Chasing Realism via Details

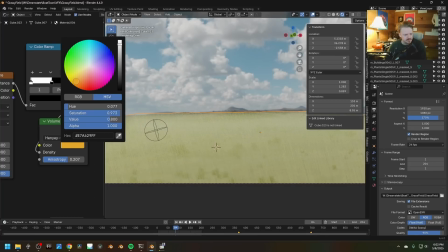(4:09)
Maybe color it even a little bit more, and maybe even increase the density.
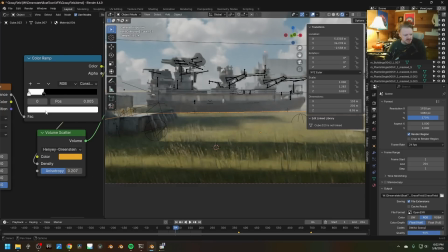(4:14)
Right now it's either like 0 or 1. We can change this value to be 2, so now it's...
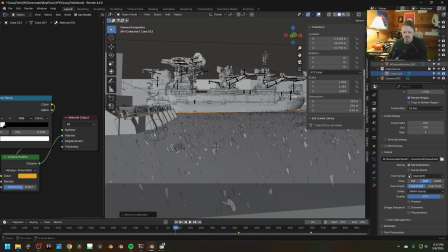(4:19)
I don't think this is going to work, but let's render a couple frames. So render 2 frames of that, and just while we're experimenting, I'm going to try doing this with just twice as much grass.
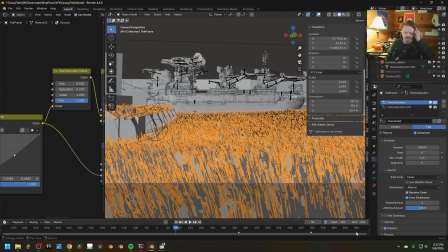(4:27)
Maybe I'll shrink all the grass and just render out a couple more frames. Okay, so here's my original grass.
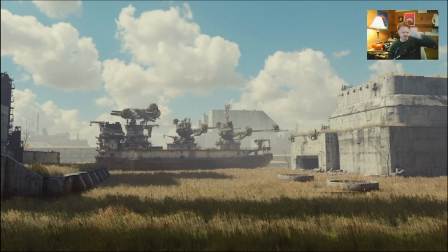(4:33)
Here's the grass with just the blanket volume. This is the volume with the Voronoi texture on it, which honestly, I don't even really see it. And this is twice as much grass that's like 30% shorter. And I mean, that looks... Who would have thought the trick to having grass with a particle system is to have a lot of grass?
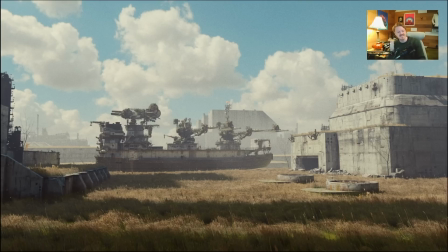(4:52)
The thing is, it only took 10 seconds longer to render twice as much grass. So that's a pretty darn good trade-off to me. So I might start experimenting with this direction. I might add some more of those little plants. I think over here works really good. This is actually a picture of plants that I just have on a plane that I put in a few places.
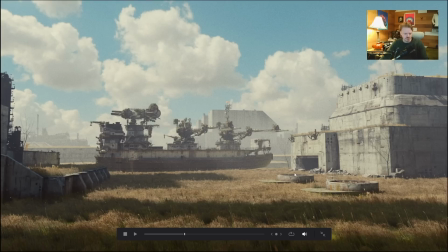(5:09)
And I think that's doing so much to making it feel like natural shrubbery. I think adding a little bit more variation. I kind of wanted that uniform, like, wheat field kind of vibe. I think adding more stuff like that can help. But this has nothing to do with what I want to talk about today. I mean, it does a little bit, because I'm a very firm believer in happy accidents.
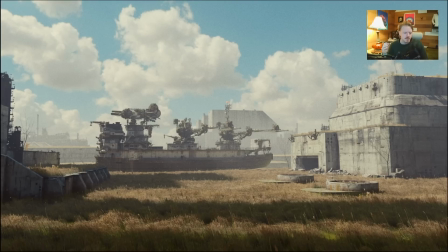(5:28)
You tweak stuff, you follow stuff, you discover new things. But when somebody hires you, they don't want you to have accidents. They're hiring you so you can do things on purpose. And so I very much felt as if I've been coasting on a backlog of information instead of like actually expanding anything.
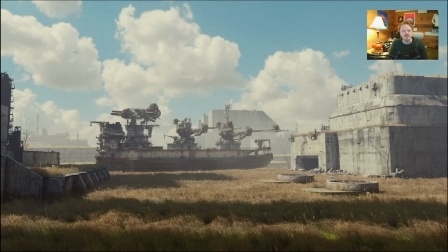(5:42)
But yeah, when you mess around for just 20 years, you discover lots of little things that work and don't work. And so yeah, that's the stuff I want to talk about today. Let's go. I've been working on a lot of shots for, I think I'm going to replace this sparks with stock footage.
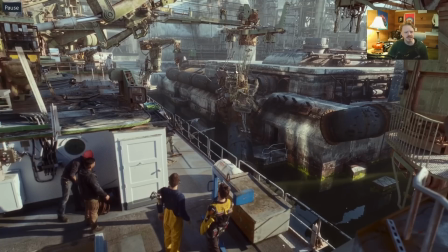(5:57)
A lot of stuff for this sequence right here. And what I really like about this is that this is all simulated with rigid body stuff.
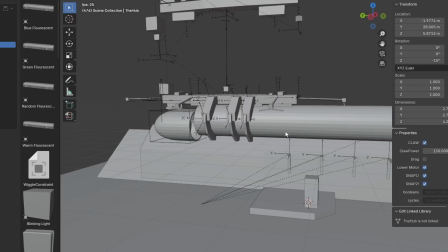(6:04)
Like I set up all the rules and the relationships between all the things, and then I was just able to kind of animate it in real time.
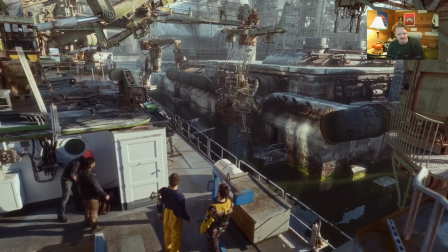(6:09)
But that was the whole thing. So I'm just going to release, it's a technical video where we're dialing in physics.
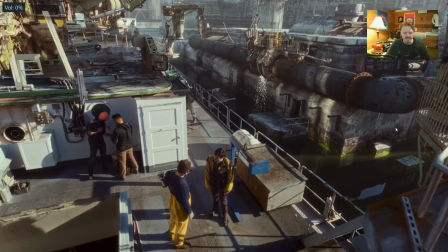(6:14)
So I'll release that as its own thing, but I did document making this. But I'm sure the thing that was really catching your eye was this little dust particle floating by down here.
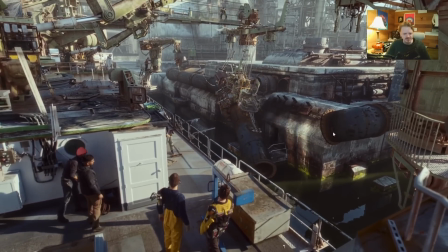(6:22)
Just a couple pieces of dust moving through the scene. I think this is the shot I'm going to mostly be breaking down today.
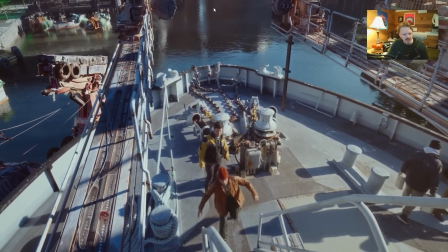(6:28)
But yeah, if you look in the distance here, there's just little things floating by as if they're like, I don't know, maybe they're gnats, tiny little bugs, or like pieces of pollen.
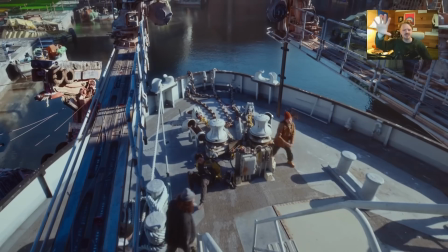(6:36)
But to me, this adds so much. These are load bearing, you know, you're looking at something that's CG, but there's just a couple little things floating by in the foreground.
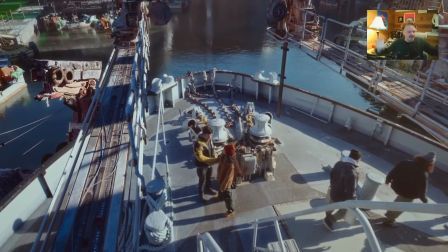(6:44)
I love that.
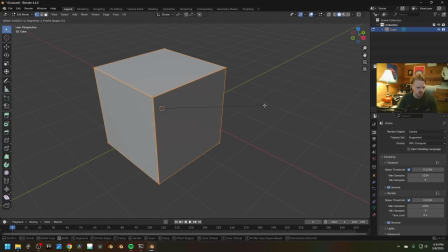(6:45)
And all they are is a cube, and then tab into edit mode and hit Control B to bevel it, kind of turn it into a round thing, tab back into object mode, right click,
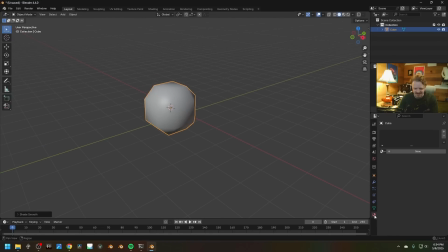(6:54)
shade smooth, and there we go. There's our pollen particle. I'm going to give it a new material, just going to make it translucent. Going to put it in its own collection, hit M, new collection. I'll call this dust.
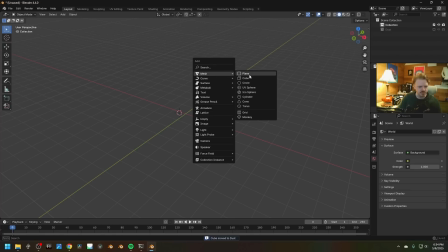(7:07)
Okay, and I'll hide that. Going to create a big volume for all of the dust.
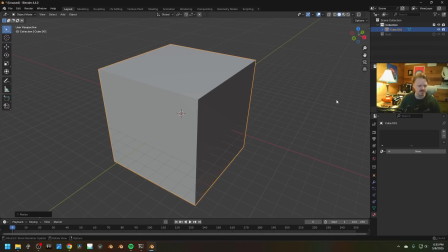(7:12)
That'll just be a cube here. Scale it up nice and big.
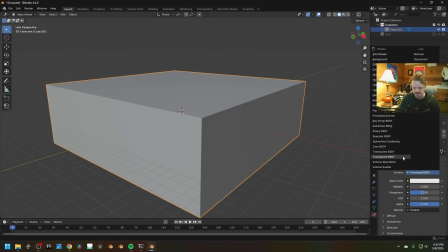(7:16)
Going to give it a new material, just make the box itself be transparent. In fact, let's go to wireframe mode right now.
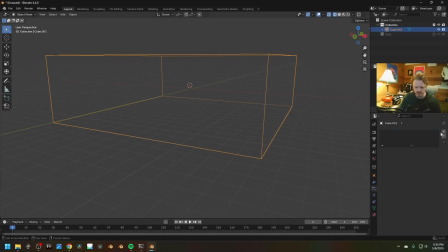(7:22)
And for the inside, we're going to create a new particle system. And we've got two options here. We've got emitter, which means it'll kind of be emitted from the object like popcorn, and we have hair, which means it's scattered across, you know, a surface or a thing, and it's always there,
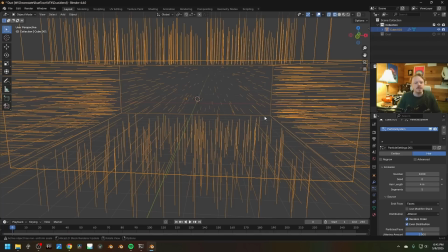(7:35)
and it kind of always will be. What's cool about hair is you don't necessarily even have to simulate it.
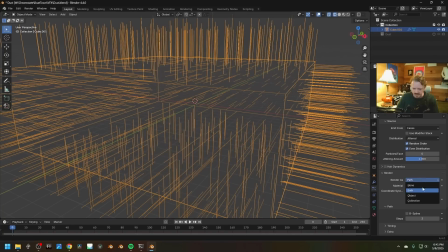(7:40)
If we go down under render here, we can render it as a collection, and that collection will be our dust.
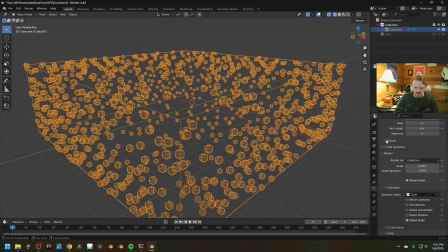(7:46)
You can see right now it's all on the surface, but if we go back up to the source pull down here and change that to volume, it's coming from the inside.
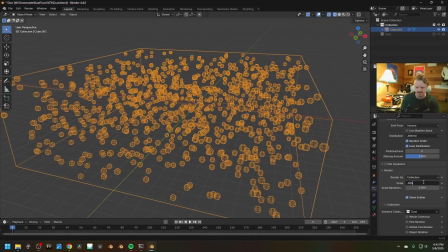(7:53)
And here we can turn the scale down to like 0.005 and increase the randomness a little bit.
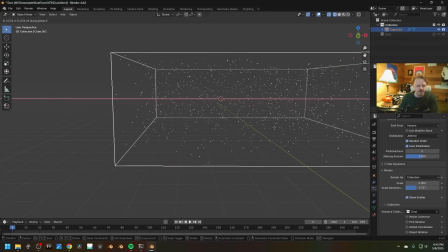(7:57)
But you could literally just use this, like animate it going by really slow, and there you go. You've got dust drifting by in the wind.
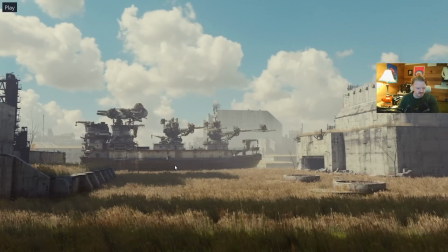(8:03)
This is exactly what I did for this shot, if you can even see that in the compression. But I wanted the air to feel kind of heavy and dense and dead, and so all of the things just kind of moving in this laminar type way worked really good for the scene.